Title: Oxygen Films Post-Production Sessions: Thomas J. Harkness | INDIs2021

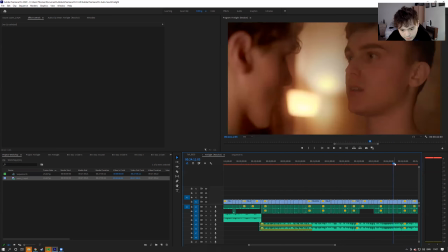(24:42)
And instead of having it go fully in where you can see it, we see Nat's reaction to it because most times when editing, and I found this a lot, is that what you want to do is you want to have most of it being emotion in a scene,
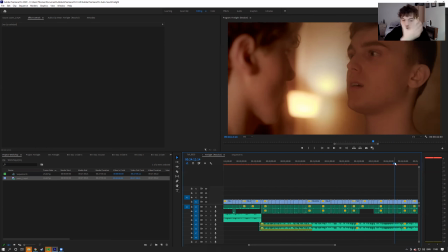(25:03)
especially when doing dramas, because you want to be focusing fully on here and the face and the subtlety in their reactions and things like that. And that's how you get the best out of drama, is making the audience feel emotional for the character.
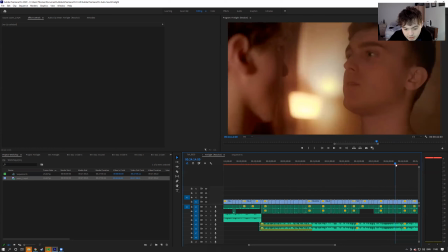(25:22)
Well, that's how I see it anyway. So I'd say probably 50% of the cuts that you make should be dictated through reaction and emotion of a character's face.
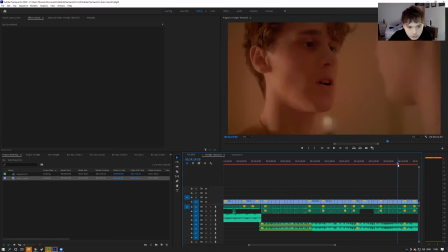Yeah, so
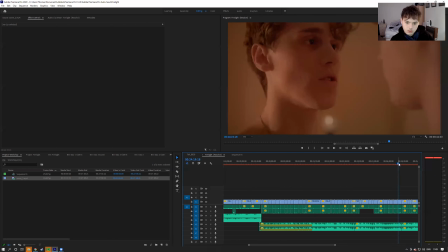yeah, I believe James says, "I just want you." Or James' character says, "I just want you."
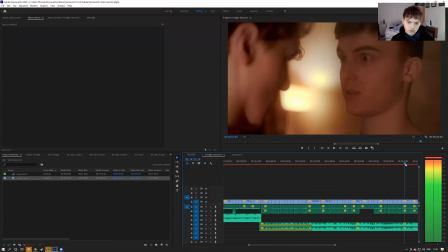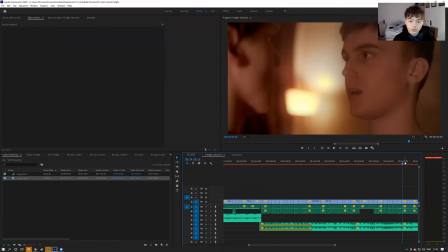(26:14)
And then Nat's reaction is, "I want you. I want you to make love to me."
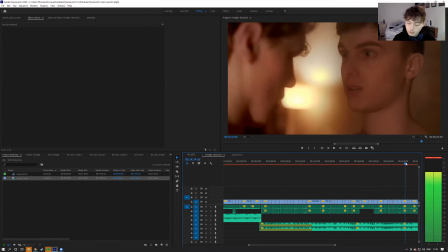(26:19)
I believe the quote is, and
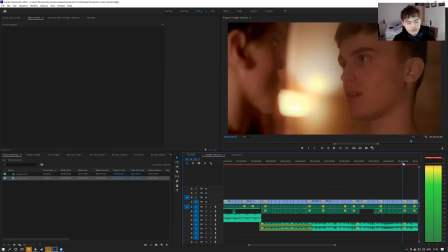(26:26)
again, these subtle actions as well.
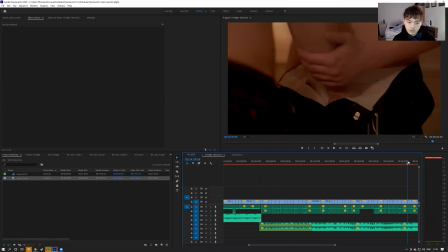(26:31)
So it goes from here where they're talking and the reaction, these subtle actions here,
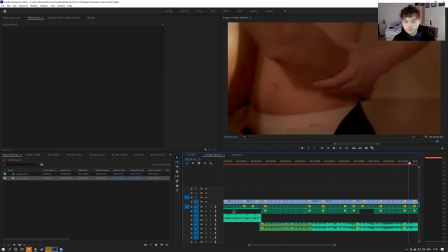(26:37)
where instead of going down there and grabbing his stuff, he's grabbing his hip. It's very more romantic and holding and comforting.
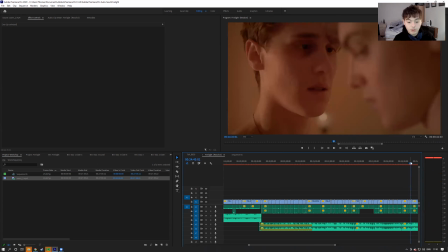(26:52)
I believe creates a lot more more sexual tension in the scene than anything else. Just there, the fact that James just can't take his eyes off him. James's character can't take his eyes off him. Like to follow the eyes, and then when they're both staring each other's eyes,
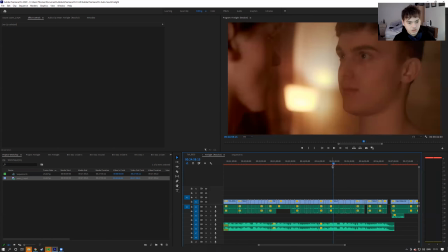(27:15)
and they just don't stop staring in each other's eyes, which just creates so much tension, and it's just brilliant performance, brilliant acting. You want to use these as much as possible, where you get all these subtleties of just not stopping staring in each other's eyes.
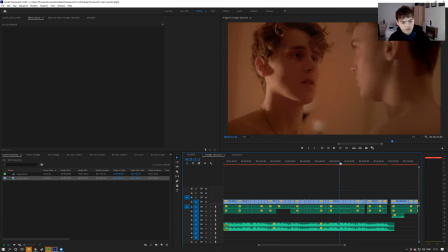(27:37)
Yeah, and then here cuts to James's reaction of him getting up, and then James laying down.
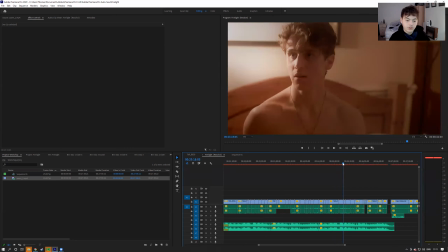(27:45)
Again, what I've done here is I've used an
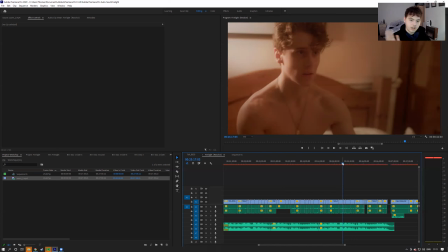(27:49)
action of him sitting down to go into the next blocking and the next blocking of the scene, so I don't get confused and I know what's going on. And then as well as that, what I like to do is, what you can do is, if you look here,
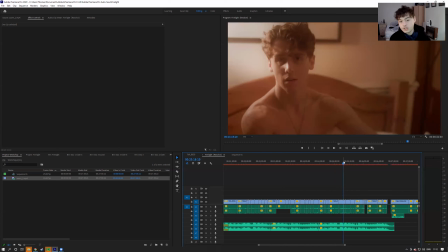(28:05)
he follows his eye line because he's not stopped looking at Nat's character throughout this entire bit,
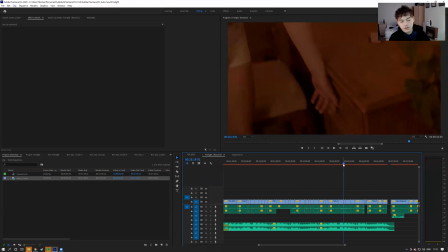(28:15)
which then cuts to him moving towards the bedside table.
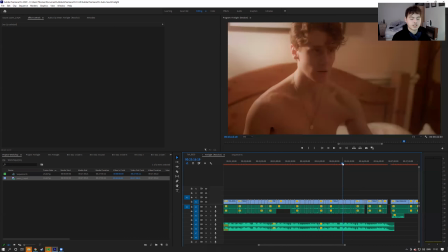(28:19)
But you can get away with cutting to him going into the bedside table due to the fact that in the previous shot, his eyes are staring and keeping eye line with Nat's character, and that helps movement and keeping you in the scene,
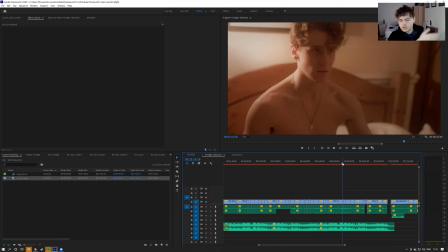(28:36)
even though it's cut into a completely different shot somewhere else of Nat not getting out of bed, but in fact being already at the bedside table, because James's character's eyes are following him the entire time.